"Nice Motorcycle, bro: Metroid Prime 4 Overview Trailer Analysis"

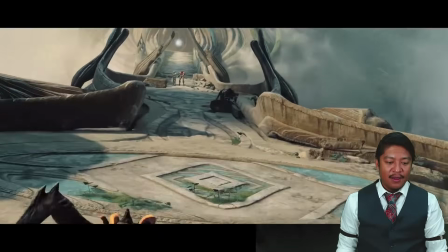16:25 It's interesting to see developers take a very cinematic approach in terms of not, you know, like, oh,
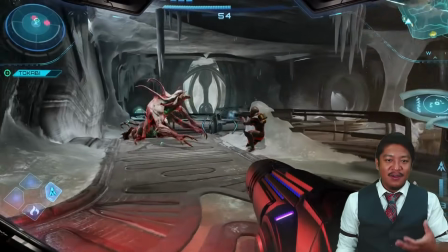16:32 it's like a movie, but it's you know, a photographing and cinematography is part of the thought process when it comes to composing the scenes here.
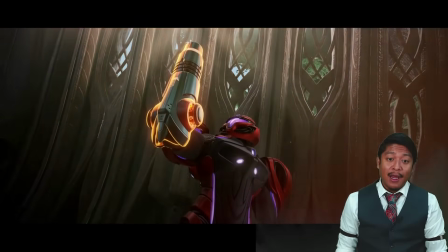16:40 I like a big gun. I like a big arm weapon. I like shooting.
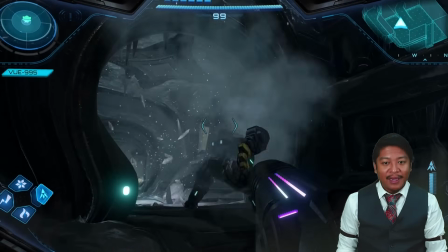16:44 Hey, is that your friend is piloting a mech, I think. Okay, I like that.
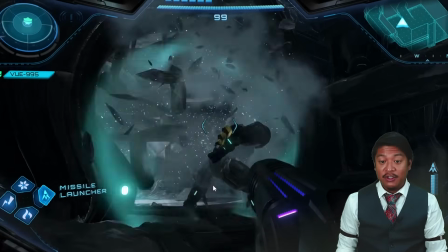16:49 It looks like the escort mission may not be that obnoxious.
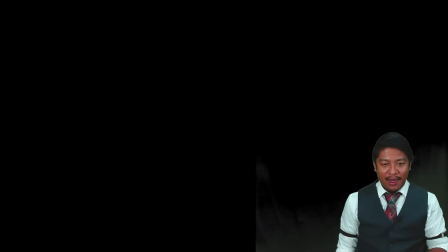16:53 If your escortee can have a mech, that's pretty cool.
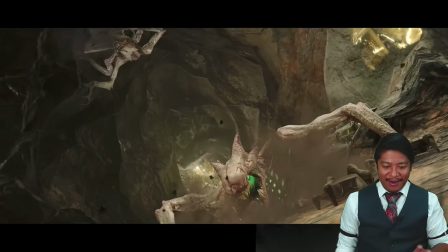16:59 Can you... I know, I have a knee-jerk reaction when I hear the term escort mission. I just want to hit somebody. I say, no, do not
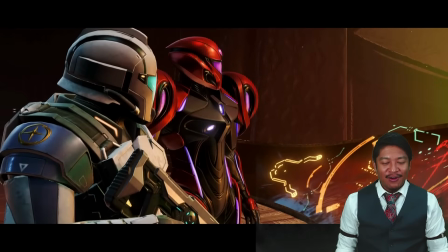17:13 weigh me down with an albatross that's just going to go and get killed by enemies, and I have to go back and forth and drag this guy. Enough with the escort missions, all right? Man, that armor is really fantastic.
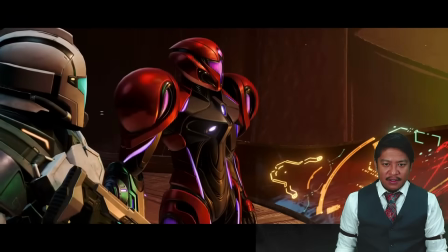17:25 There's a technical term for this. They use this in academics, and it's a scientific term, and you may not have heard of it before.
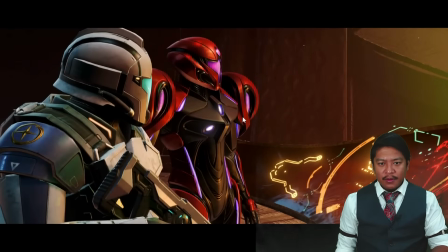17:32 That term is sick as hell. This suit here, it's just this kind of area is sick as hell. I really like the use of different materials that have different specularity to them. There's a matte texture to this, and underneath that is, it kind of looks like, you know, this sort of flexibility.
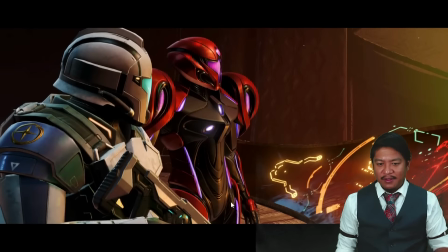17:50 To me, it's conveying a sense of flexibility with some sort of under layer. And it catches the light very differently, and then there's a bit of specularity to it. This is sick as hell.
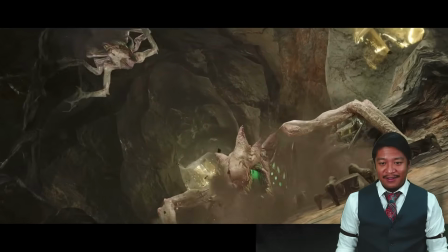18:02 Great shape expression. That's really fantastic. I like a good monster.
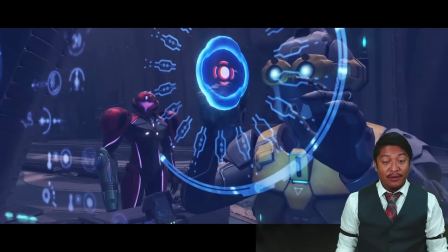18:08 Monster designing is one of my favorite things to do. It's one of my favorite things to see.
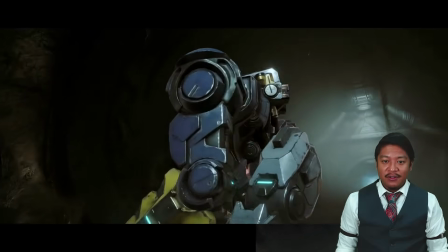18:12 I like seeing old creature features, and yeah, that's great.
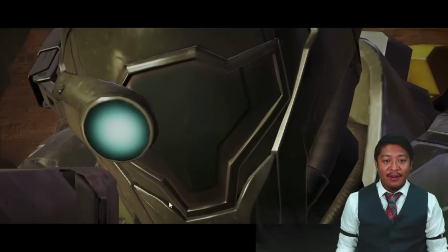18:17 It's a friend piloting a mech. It's a gun. See, here's the thing, though.
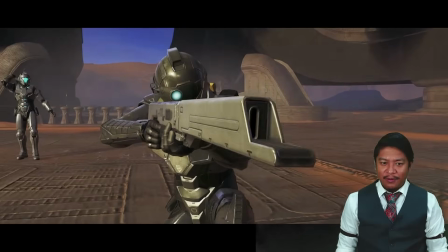18:22 This gun is boring, but it's cool still, right? You see him, he was kind of using it as a walking stick, which you don't do.
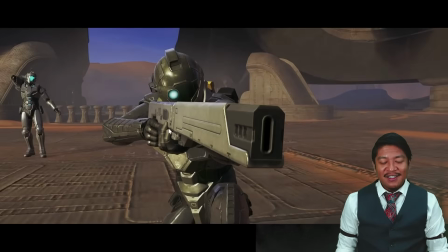18:27 Don't use your shotgun or rifle as a walking stick. Despite the fact that what I like about this is there's a juxtaposition between the plainness of it.
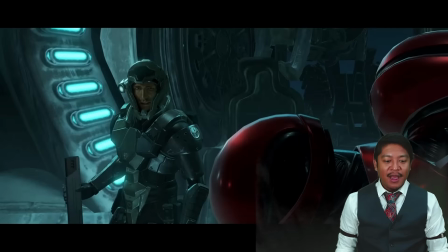18:35 To them, this is just a boring tool. It's part of the job. And, you know, there isn't this flashiness to it, because by comparison, Samus is way cooler, right? You cannot let these tertiary characters look anywhere near as cool or as powerful, and visual complexity is how we convey a sense of power.
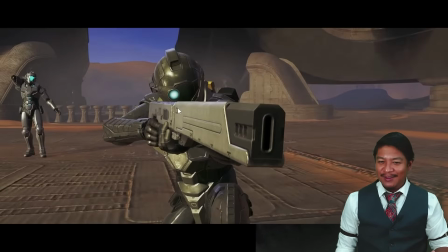18:54 But the gun has some sort of transforming aspect to it.
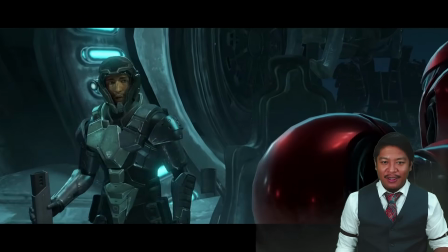18:57 It's gotten, you know, modularity into the way it animates, and that's still cool.
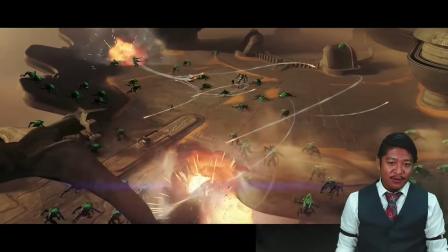19:03 So I wonder how else they will feature in the story. It's great to see that kind of attention and detail to that.
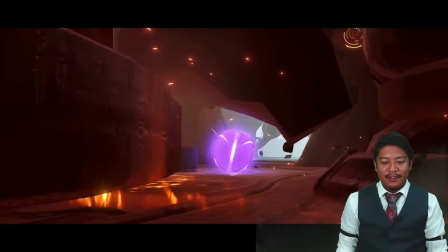19:09 Really, really fantastic. That's me. That character is me going, oh, that suit is sick as hell.
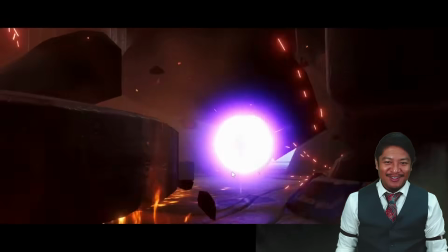19:17 That's me. That suit's sick as hell. That's what she's saying. All right. Good thing she can morph ball out of there.
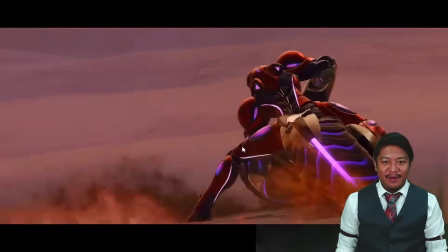19:25 Oh, it's the boss from Zelda Breath of the Wild.
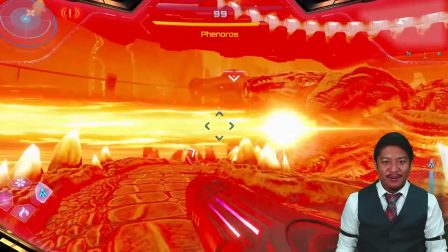19:29 The boss that comes out of the sand and he just ruins your day. Shoot that core.
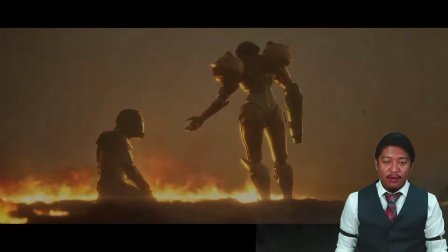19:35 That's what Grandpappy always told me, is shoot that core. Look for the yellow bits, and if you don't see the yellow bits, look for the purple bits.
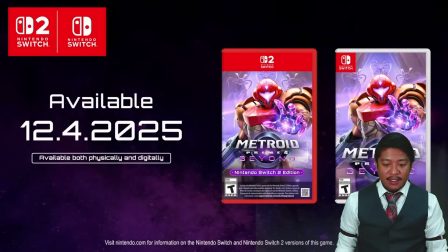19:43 That's what Grandpa always told me. And so that's how I've lived my life over these past years, is I look for the yellow bits. If there are no yellow bits, look for the purple bits. Shoot them. Shoot them.
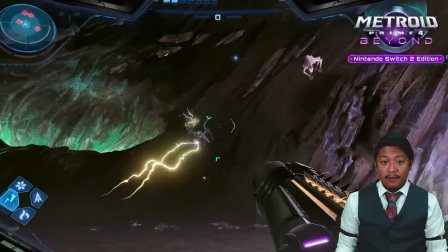19:54 Anyway, I hope you've enjoyed today's episode, and I hope you enjoy taking a look at this trailer here.
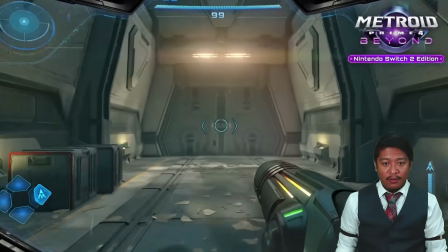20:02 Very neat. This is so neat. Very cool. Oh, a couple more details here. They're just discussing, talking about the Joy-Con.
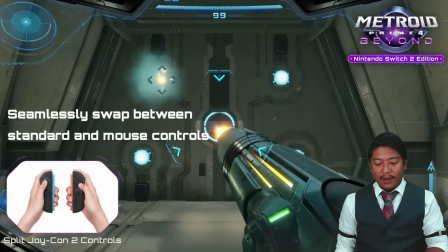20:09 Anyway, I'm going to share a little bit of my game now. I'll discuss that. This is the same update that I shared in the Mario Galaxy movie that I just posted on the channel. So here's my game that I'm working on. Okay.
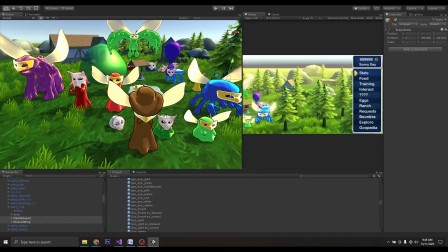20:23 Alright, this is the development workspace for my upcoming monster raising game, Goo Buddies.
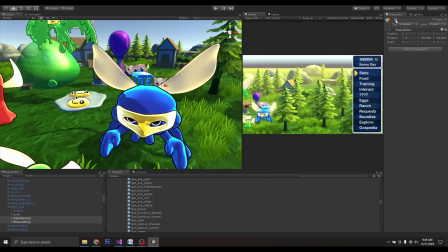20:29 Please pardon the messiness here. I'm working on formatting some graphics.